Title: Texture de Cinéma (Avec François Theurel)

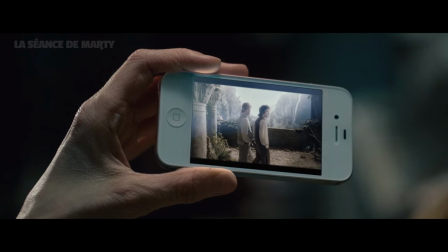[34:18]
Les gens vont voir les films sur téléphone portable, sur écran d'ordinateur, à la télé, dans des salles de cinéma,
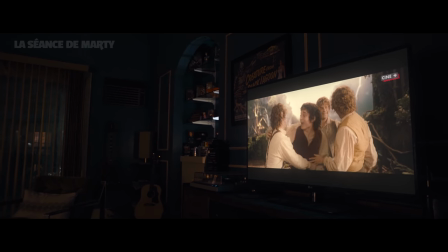[34:24]
avec du bruit autour, sans bruit autour, dans l'obscurité, dans la lumière, c'est chaud.
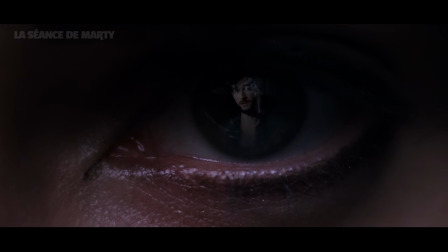[34:31]
Parce que forcément, le support, ça a une énorme influence sur la démarche visuelle. Aujourd'hui, les versions de films évoluent beaucoup plus, elles sont plus adaptables. C'est ultra schizo, en fait. Et du coup, l'intégrité de l'œuvre, elle en prend un sacré coup.
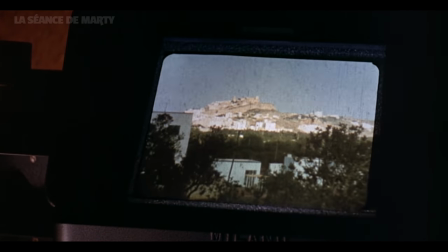[34:46]
C'est marrant parce qu'avec toute cette vieillerie artificielle, toute cette esthétique qu'a bossé, bah on te vend une certaine idée du temps.
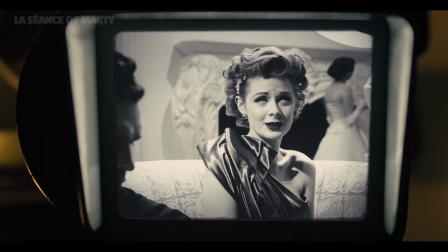[34:52]
On fabrique une nostalgie qui, paradoxalement, n'a pas de corps, pas de vécu. Elle convoque juste une mythologie que souvent on n'a pas expérimenté soi-même.
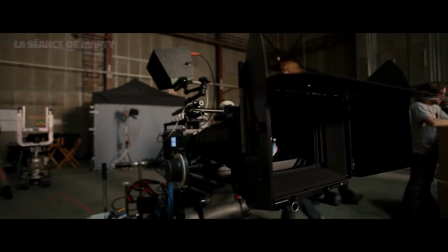[35:02]
C'est peut-être aussi ça que le numérique a apporté dans les années 2000. C'est un cinéma qui s'est affranchi du temps, qui n'a plus vraiment d'âge.
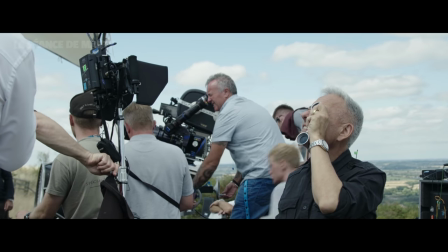[35:08]
Et donc, son identité est plus difficile à construire.
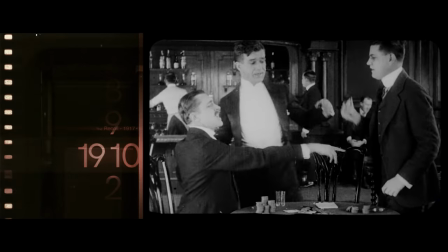[35:11]
Pendant longtemps, d'un simple coup d'œil, et même pas un œil particulièrement expert, on pouvait identifier à quelle décennie appartenait un film.
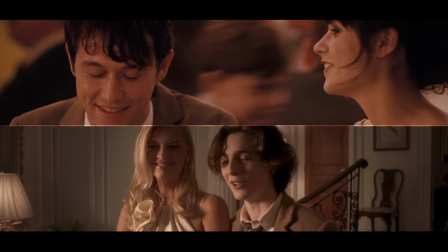[35:18]
Maintenant, si je vous montre une comédie romantique de 2009 et une comédie romantique de 2019, est-ce que vous allez vraiment réussir à me dire laquelle est laquelle?
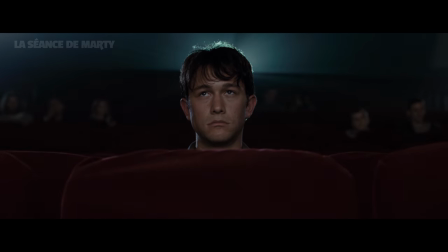[35:26]
Pas sûr. Enfin, vraiment pas sûr. Et là, le truc, c'est qu'on parle surtout de notre regard de spectateur, et de l'image elle-même, de sa texture.
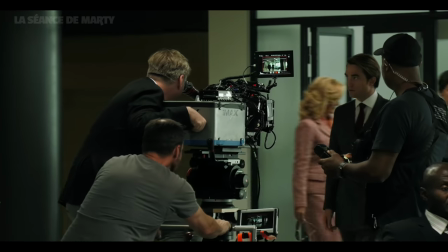[35:34]
Mais le débat entre argentique et numérique, il concerne pas uniquement la manière de filmer.
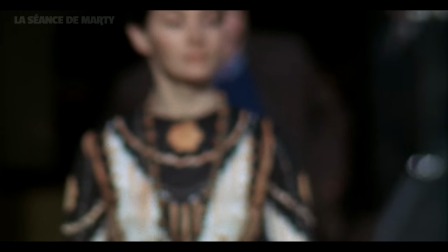[35:39]
Il concerne aussi ce qui sera filmé. C'est juste deux méthodes différentes. Mais dans ce qu'une image de cinéma va dégager, bah, ça a beaucoup plus d'impact qu'on ne le croit.
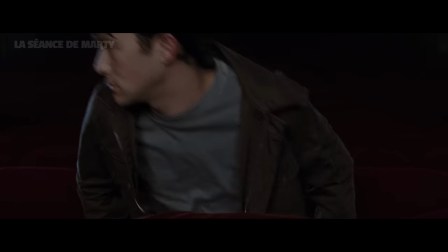[35:51]
Une image de cinéma, ça ressemble presque à une injonction à force. Et si on parlait un peu du Nosferatu de Werner Herzog en 79?
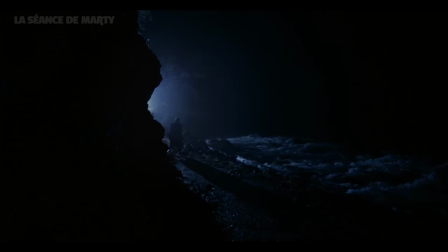[35:59]
Putain, oui. Ou comment les limitations techniques d'un film peuvent apparaître dans le contexte actuel comme un rendu d'une poésie infinie.
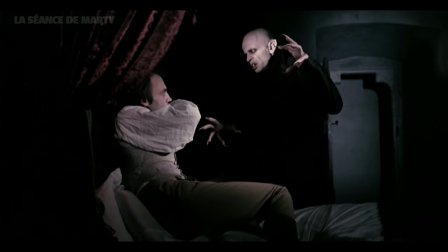[36:07]
Car c'est à la 40e minute de métrage qu'apparaît mon plan préféré de tout le film, qui est, je le précise au passage, une claque esthétique.
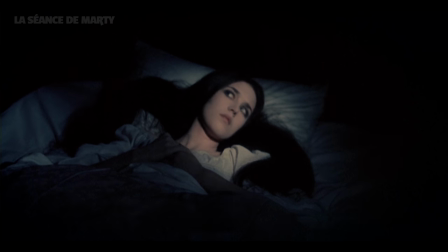[36:13]
Y a qu'à voir le teint blafard d'Isabelle Adjani éclairé par cette pleine lune spectrale et enivrante, même si ce n'est pas ce plan qui va nous intéresser aujourd'hui.
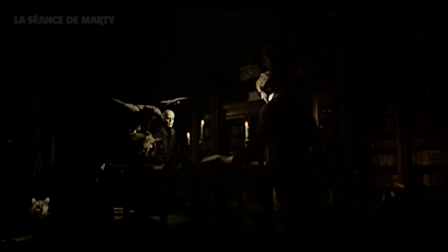[36:25]
Regardez ça. N'importe quel chef-op vous dirait que ce plan est raté. Rien ne va. Le point n'est pas fait, l'image est complètement floue, on distingue à peine les acteurs. L'éclairage est tellement minimaliste qu'on se demande si on a affaire à un parti pris ou à un réel problème technique. Mais bordel, c'est ce plan qui a gravé ce film dans mon esprit à tout jamais.
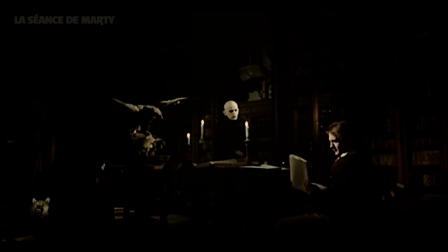[36:43]
Cette sensation de voir une peinture prendre vie, ou une image mentale résiduelle, comme un souvenir, de me sentir enivré par l'obscurité de cette pièce. Je me sens perdu dans le cadre. Rarement un décor de cinéma ne m'a paru aussi étrangement réaliste. Comme si Herzog avait tout bonnement réussi à filmer un rêve avec rien. Et d'ailleurs, en parlant de vampire, c'est pareil pour Vampire de Karl Dreyer.
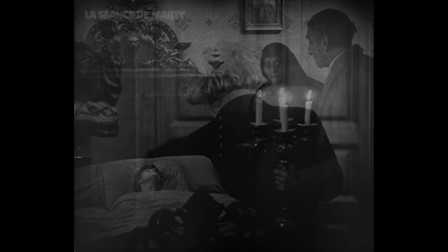[37:05]
Dans les films des années 20-30, il a un look vraiment particulier, un noir et blanc, laiteux, qui bave.
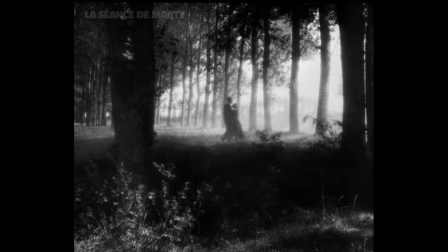[37:11]
Bah à la base, c'est à cause d'une erreur de tirage dans la pellicule qui a donné ce rendu très particulier.
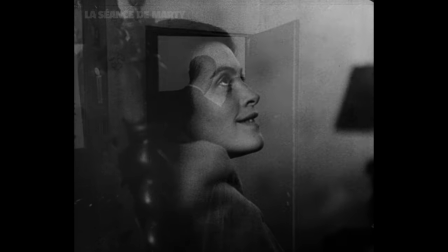[37:16]
Et Karl Dreyer a tellement aimé ça qu'il a continué avec cette esthétique parfaitement imparfaite.
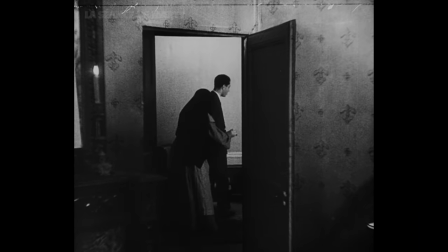[37:21]
C'est un peu comme si vouloir avoir le contrôle sur tout, c'était refuser de donner une âme à son film.
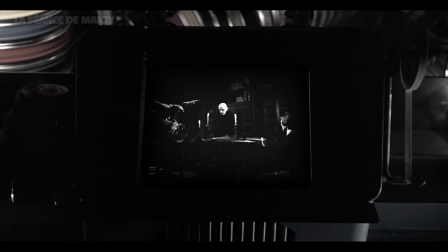[37:26]
Devant un plan comme celui-là, est-ce qu'on doit simplement s'arrêter à l'intention du réalisateur, alors que notre sensibilité va parfois bien au-delà? Est-ce que l'on est réellement capable, comme moi, d'être bouleversé par un plan que le réalisateur lui-même aurait trouvé ni fait ni à faire?
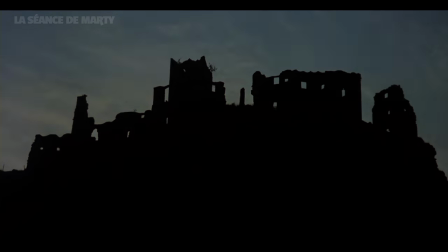[37:40]
Est-ce que ce film, qui ne repose pratiquement que sur son atmosphère,
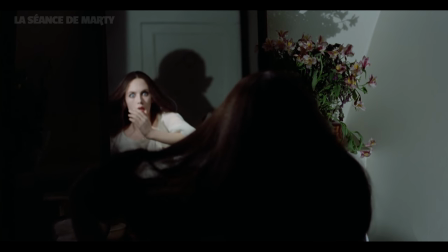[37:43]
aurait eu la même aura s'il avait été filmé avec les caméras d'aujourd'hui, sans cet aspect brut de la lumière, sans ce grain?
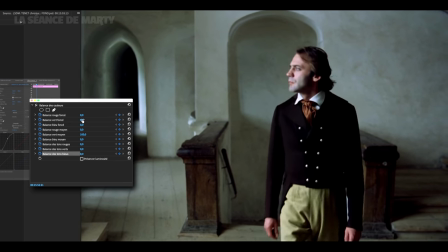[37:50]
Ou s'il avait été réétalonné par Jean-Michel, qui aurait foutu un filtre vert pour bien accentuer le côté fantastique des fois qu'on n'aurait pas compris?
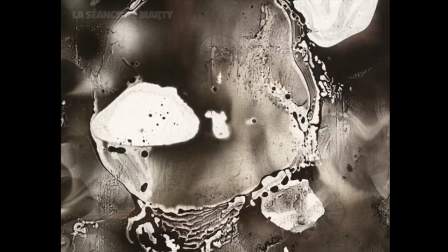[37:56]
Il y a vraiment un truc avec ces films qui captent des accidents heureux, ou un feeling bizarre et fascinant se crée.
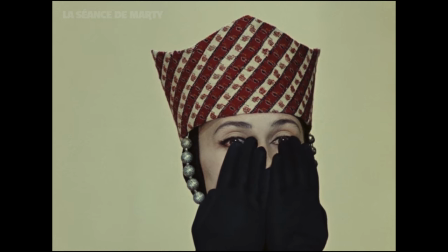[38:02]
Où des choses inattendues se transforment en forces qui sont vivantes, palpables, et le film devient un moment très spécial dans le temps.
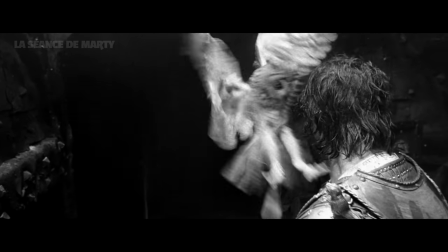[38:09]
Il assume le moment où il est né.